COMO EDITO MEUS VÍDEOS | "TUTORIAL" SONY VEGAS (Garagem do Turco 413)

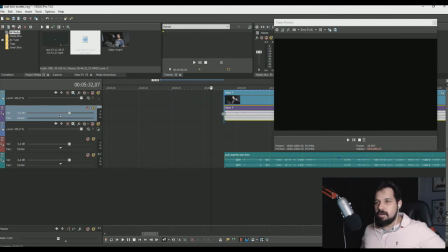(4:08)
Então, se eu estiver trazendo para cá, olha o arquivo aqui. Tá vendo que ele dá uma travadinha e ainda mostra essa faixinha, indicando que eles estão exatamente do mesmo tamanho.
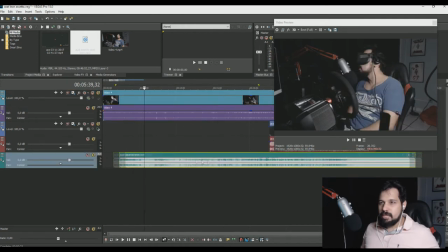(4:19)
Então eu posso arrastar ele lá pro começo da timeline aqui e arrastar o outro também, que eu sei que ainda vão estar mais ou menos sincronizados. Olha só. Então tá, essa parte aqui tá ok. Eu vou apertar o S no teclado.
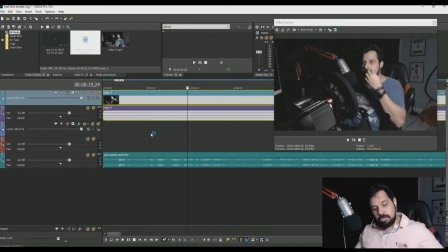(4:37)
na verdade primeiro outra coisa mais importante, eu vou selecionar todas apertando Ctrl e clicando em cada uma das faixas aqui eu quero deixar todas selecionadas, aí eu vou apertar o G, isso no Sony Vegas
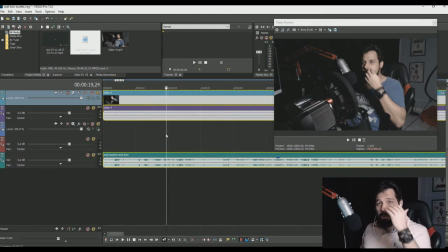(4:51)
no Adobe Premiere são outros comandos aí, eu não sei te falar certinho quais são eu selecionei todas clicando, segurando o Ctrl e aí
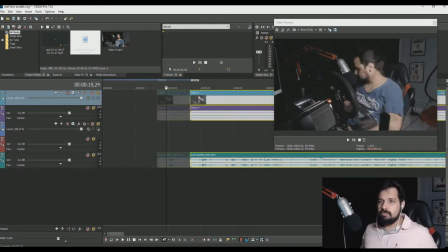(5:00)
juntei todas apertando o G agora vocês podem ver, eu mexo uma na verdade eu mexo todas
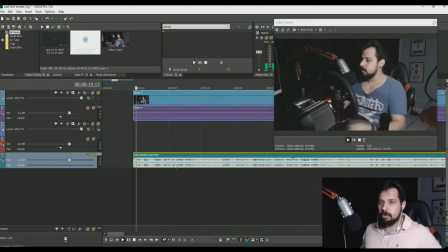(5:07)
Então eu vou deixar mais ou menos aqui no começo, ó. Então até aqui tá ok pra mim.
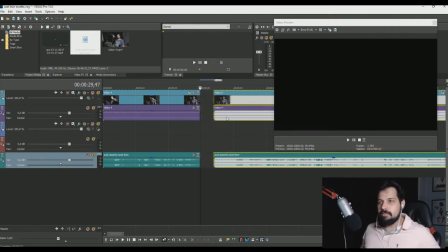(5:14)
Então eu aperto o S pra cortar. Tá vendo que dividiu os arquivos agora? São três arquivos juntos aqui que eu acho que já tá ok. E vou pro outro arquivo.
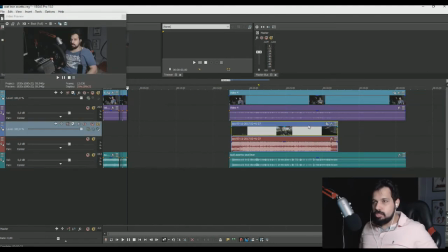(5:27)
Agora vamos pro jogo em si. Eu tive alguns probleminhas na gravação, então eu tive que sair do jogo e voltar. Só que a câmera continuou gravando, o áudio continuou gravando Só o jogo em si que eu fiz esse corte aqui Por isso até que o arquivo do jogo é bem menorzinho
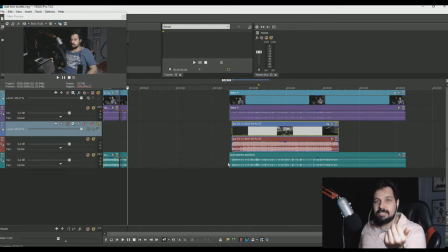(5:45)
Mas eu vou ter que juntar tudo agora aqui Porque vai ser a transição da minha parte falando sozinha Para a parte do jogo em que eu vou para o quadradinho lá em cima Ou lá embaixo,
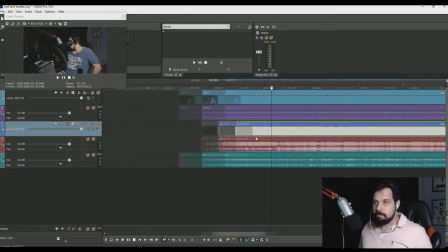(5:55)
depende do lugar que eu escolher E o jogo vai tomar a tela cheia Por que eu tive que colocar em uma outra camada aqui em cima?
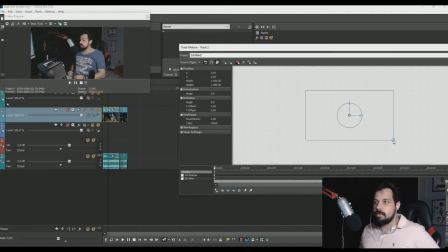(6:02)
Porque se eu mexesse nesse arquivo aqui, ó Se eu mexesse ele Ia mexer tudo, tá vendo? Então essa parte aqui, essa fala aqui Eu quero que ela esteja em tela cheia Mas não quando estiver no jogo
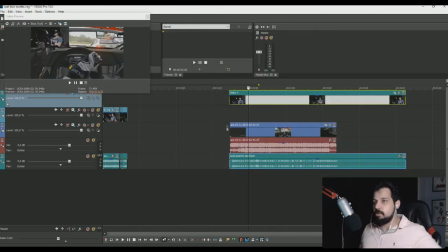(6:13)
Então eu criei uma camada a mais e mexi naquela camada ali só Por isso que ela tá um pouco em cima aqui Não vai ficar a coisa mais organizada do mundo Mas vai
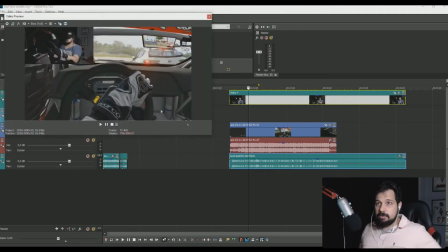(6:21)
funcionar, tá? Então tá, temos aqui então a imagem do jogo Com a minha imagem quadradinha Se eu quiser fazer um crop nela Se eu quiser não mostrar tanto esse fundo,
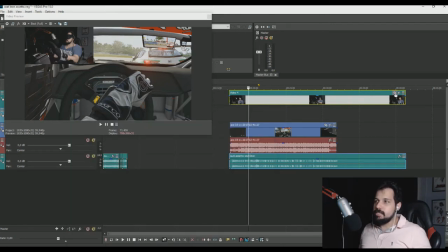(6:35)
esse quadro que tem ali no fundo, eu posso vir aqui, eu vou clicar nesse íconezinho aqui e aí vai aparecer essa imagem aqui.
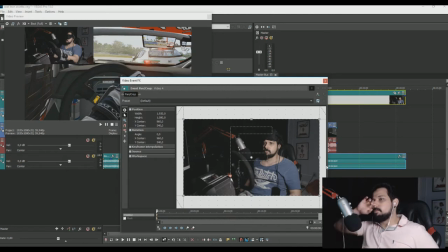(6:44)
Está vendo com esse F no meio aqui para dar uma perspectiva para a gente, uma noção de tamanho e posso fazer um crop. Geralmente quando eu vou deixar no jogo, eu deixo a imagem um pouco mais achatada assim. não achatado, mas um pouco mais cropada desse jeito aqui num formato, sei lá, 21 por 9 não sei,
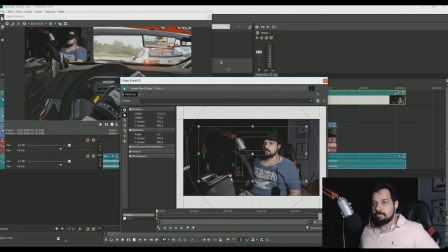(7:01)
pra tomar menos espaço vertical dou uma centralizada mais ou menos aqui, eu gosto de seguir mais ou menos a regra do terço em que um dos assuntos da imagem tá não no meio mas nem um terço do crop que você definiu então vocês podem ver mais ou menos que eu não tô centralizado
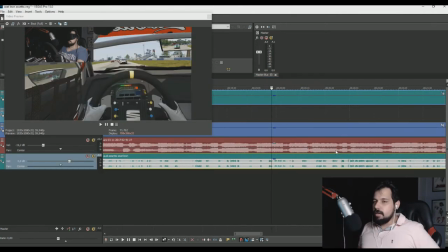(7:20)
na imagem pra dar uma noção de continuidade da cena Enfim, cara, tá bom Tá bom, a sincronia tá boa É...
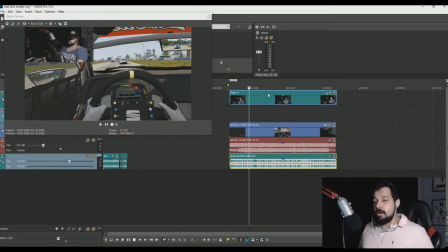(7:29)
A imagem do jogo, o som do jogo Já tá bom O volume do jogo com o volume do carro Com o volume da minha fala Então eu acho que a gente pode partir pras partes finais Aqui, então eu vou selecionar Tudo de novo, segurando o ctrl
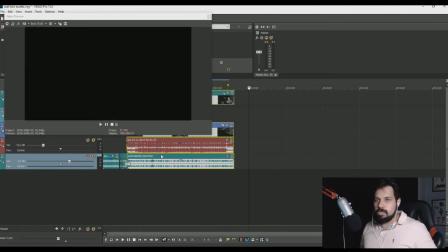(7:44)
Dá a apertar o g ali Pra deixar tudo junto E vou jogar aqui Pra minha timeline
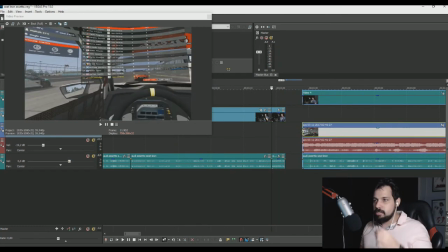(7:52)
Ó, deixar as coisas bastante alinhadas
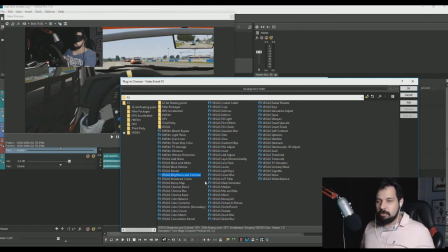(7:59)
eu quero deixar a imagem do jogo um pouco mais realista então eu vou colocar esse Brightness Contrast aqui